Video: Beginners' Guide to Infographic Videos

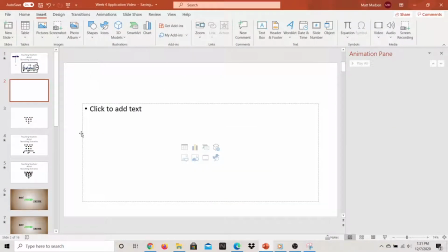[4:11]
Into this slide, I'll paste the snipped image of all the boxes arranged how I want them to be. Then I copy and paste the team from slide 1. Now I need to add motion paths to each box to bring it into position. Motion paths are another type of animation. Click on Animations, Add Animation, and scroll to the bottom.
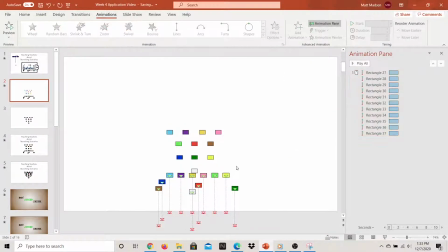[4:31]
I used straight line motion paths. I went to the bottom of the motion path shown on the slide and clicked on the red endpoint and dragged it until it overlapped with the location I wanted the box to be on in the next slide. I did this for all the rectangles and then copied and pasted in the title text box.
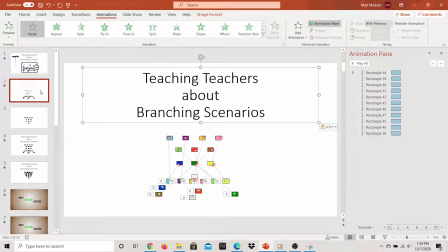[4:48]
Because I didn't want to draw attention to the fact that I was losing the opposite team and the clipboard, I used a fade transition. I did this by clicking on Transitions at the top of the screen and Fade. This way, any image not carried over from the first slide won't disappear abruptly.
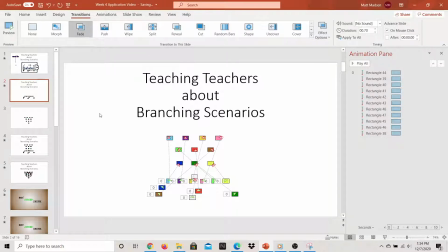[5:06]
I generally use fade transitions unless I want to draw attention to a change, similar to how my normal entrance animation is fade for any object coming in on a slide. With the slide arranged, I delete out the snipped image. Then going on to the third slide, I add my branching choice arrows.
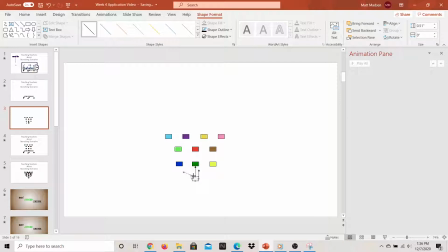[5:23]
These are arrows just like I used for the football play. By setting the wipe to appear from the bottom, it gives the sense of moving along the arrow through the choice options.
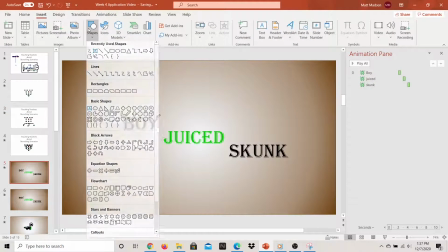[5:37]
To add an old-timey feel for the story, I used a gradient sepia background.
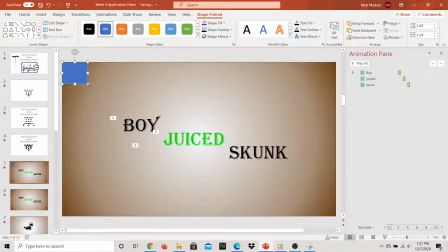[5:42]
You can do this in master slides, or you can set the box as a background, but I just left it as an object on the slide.
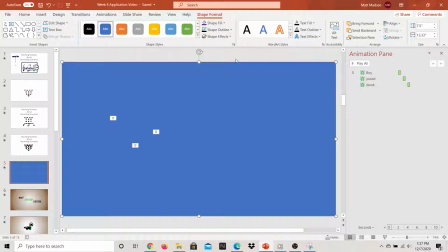[5:49]
I added a rectangle shape, dragged it to fill the entire slide, and changed the shape outline to sepia.
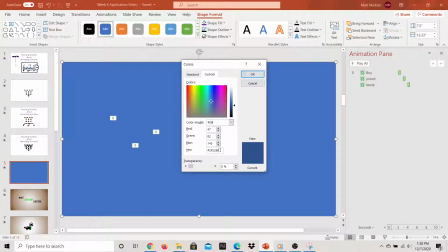[5:55]
I did this by going to Custom Color and pasted in the color number based on what I found after a Google search.
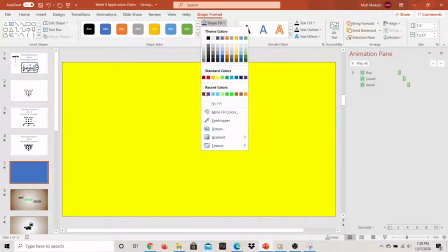[6:02]
Then I went to Shape Fill and filled it with sepia from the recently used color options.
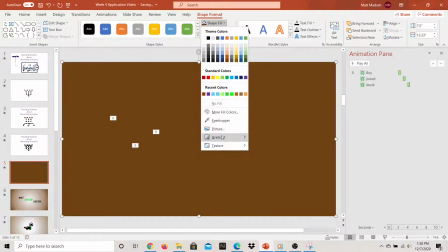[6:08]
I went to Shape Fill, Gradient, and more gradient options.
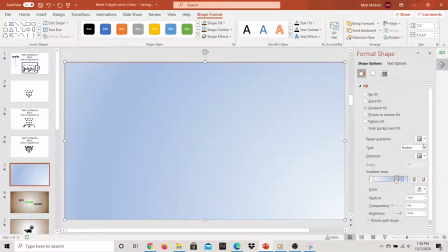[6:13]
I set the gradient to be light in the middle and dark around the edges, and fiddled with the gradient bars.
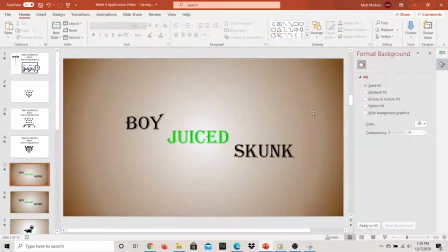[6:21]
For these first slides, I liked the darker look, but later, when smaller green shapes are being used, I changed to a lighter gradient. On this first story slide, each word has its own text box because I find individual boxes easier to position and animate.
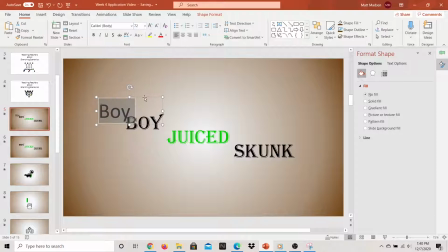[6:36]
I made one text box first, and searched fonts until I found one that looked like a movie poster from the 1940s. I copied the box and pasted it twice for the other two words,
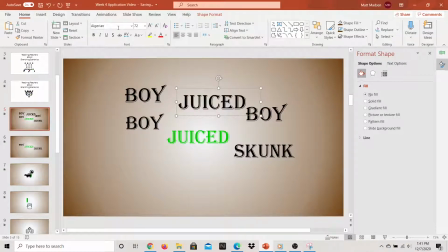[6:50]
then went into the font colors to find a nice light green, reminiscent of cartoon stink lines. Each text box has a faded entrance animation. Now this is important. You can time your PowerPoint slides perfectly to your narration,
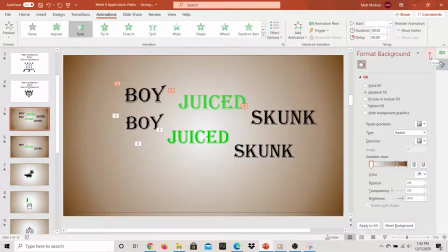[7:06]
or you can give each animation big breaks between them that you'll edit out in a video editor.
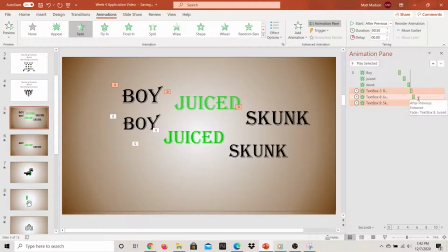[7:12]
I tend to favor editing to narration in the video editor, but some slides with overlapping effects can be timed in PowerPoint. The skunk image swapping with the text can be done in a few different ways.
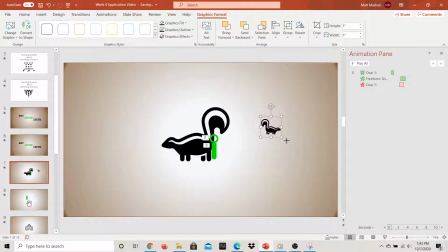[7:24]
Video editor transitions can do that, but I just added a downward motion path to the words and the skunk,
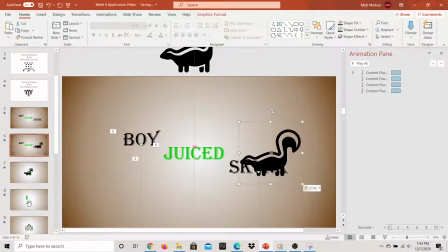[7:30]
dragging the skunk path in word ending positions until they looked right to me.
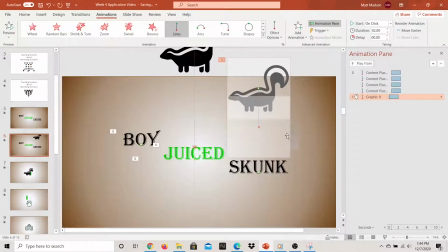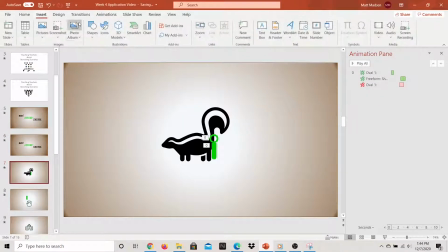[7:40]
The stink sack marker is made with an oval shape taken from the same menu as the rectangles I've been using. Ovals can be as wide, thin, or long or short as you want, but if you want the shape to stay a circle, hold down Shift, click and hold some point on the slide, and then drag out to expand.
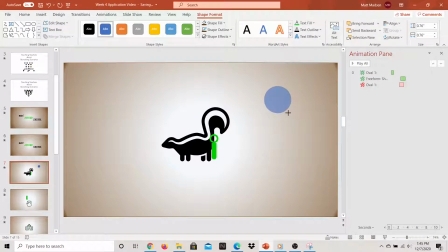[7:58]
The circle can be resized later. On this circle, I set the fill to no fill. I changed the outline color to the same green I used earlier and increased the thickness of the line by selecting Outline and Weight.
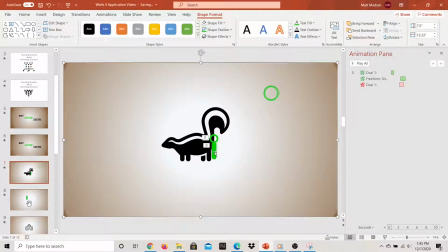[8:11]
In the actual story, Ralph Tyler had collected the stink juice for scientific study because he was curious.